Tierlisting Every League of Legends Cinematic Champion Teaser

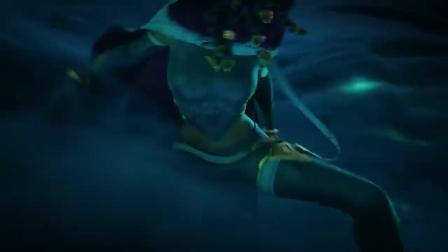2476s
We don't know whether she's good or bad, or whether her mind has been corrupted or not, and the green visuals surrounding her keep us guessing all the way to the reveal of her massive gun,
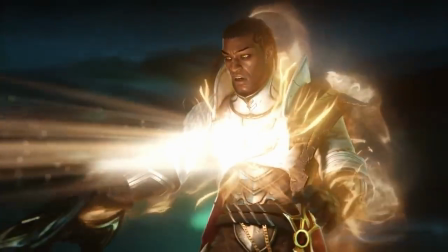2483s
which by the way, is one of the best weapon designs they've ever come out with in my opinion. The shot where Senna shoots through Lucian is flawless, and a perfect way to showcase how her kit actually works in-game.
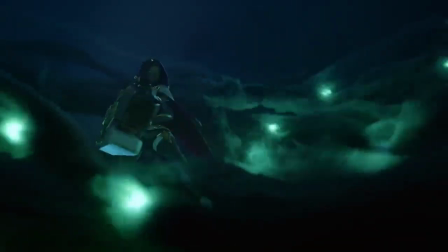2493s
In fact, pretty much every visual here is flawless. The first time I saw this teaser, I had goosebumps, and I still got goosebumps watching it again three years later.
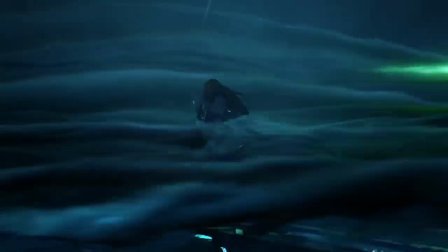2500s
If there's a way to top this one, you'll have to ask someone else because I definitely don't know how to.
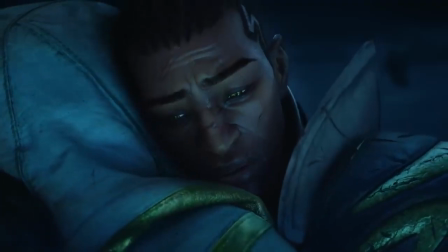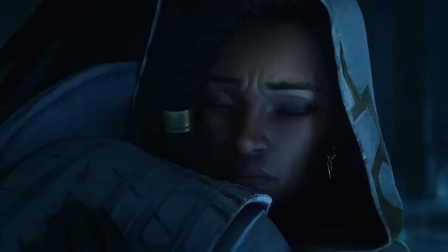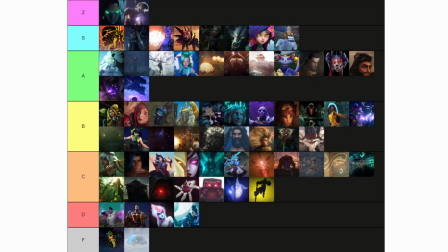2516s
And with that, that's the entire full list of champion teasers ranked from 67 to 1 and put on a tier list. This was a lot of fun to make, but it was also really time consuming so if you enjoyed, leaving a like really helps out.
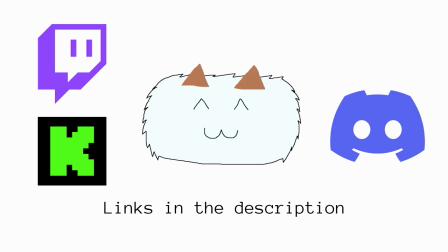2526s
I stream on Twitch sometimes, and I also might stream on Kik in the future, so be sure to check those out. In fact, I streamed every one of these cinematic reactions on Twitch as well, and will keep using streaming platforms for other future videos, such as the potential Worlds Opening Ceremony ranking that I want to do. I also have a Discord server, links to all of those will be in the description. I also have a Ko-fi page, and any tips are highly appreciated.
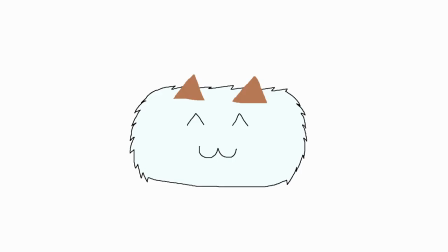2545s
Thanks for watching as always, and I'll see you next time. Bye!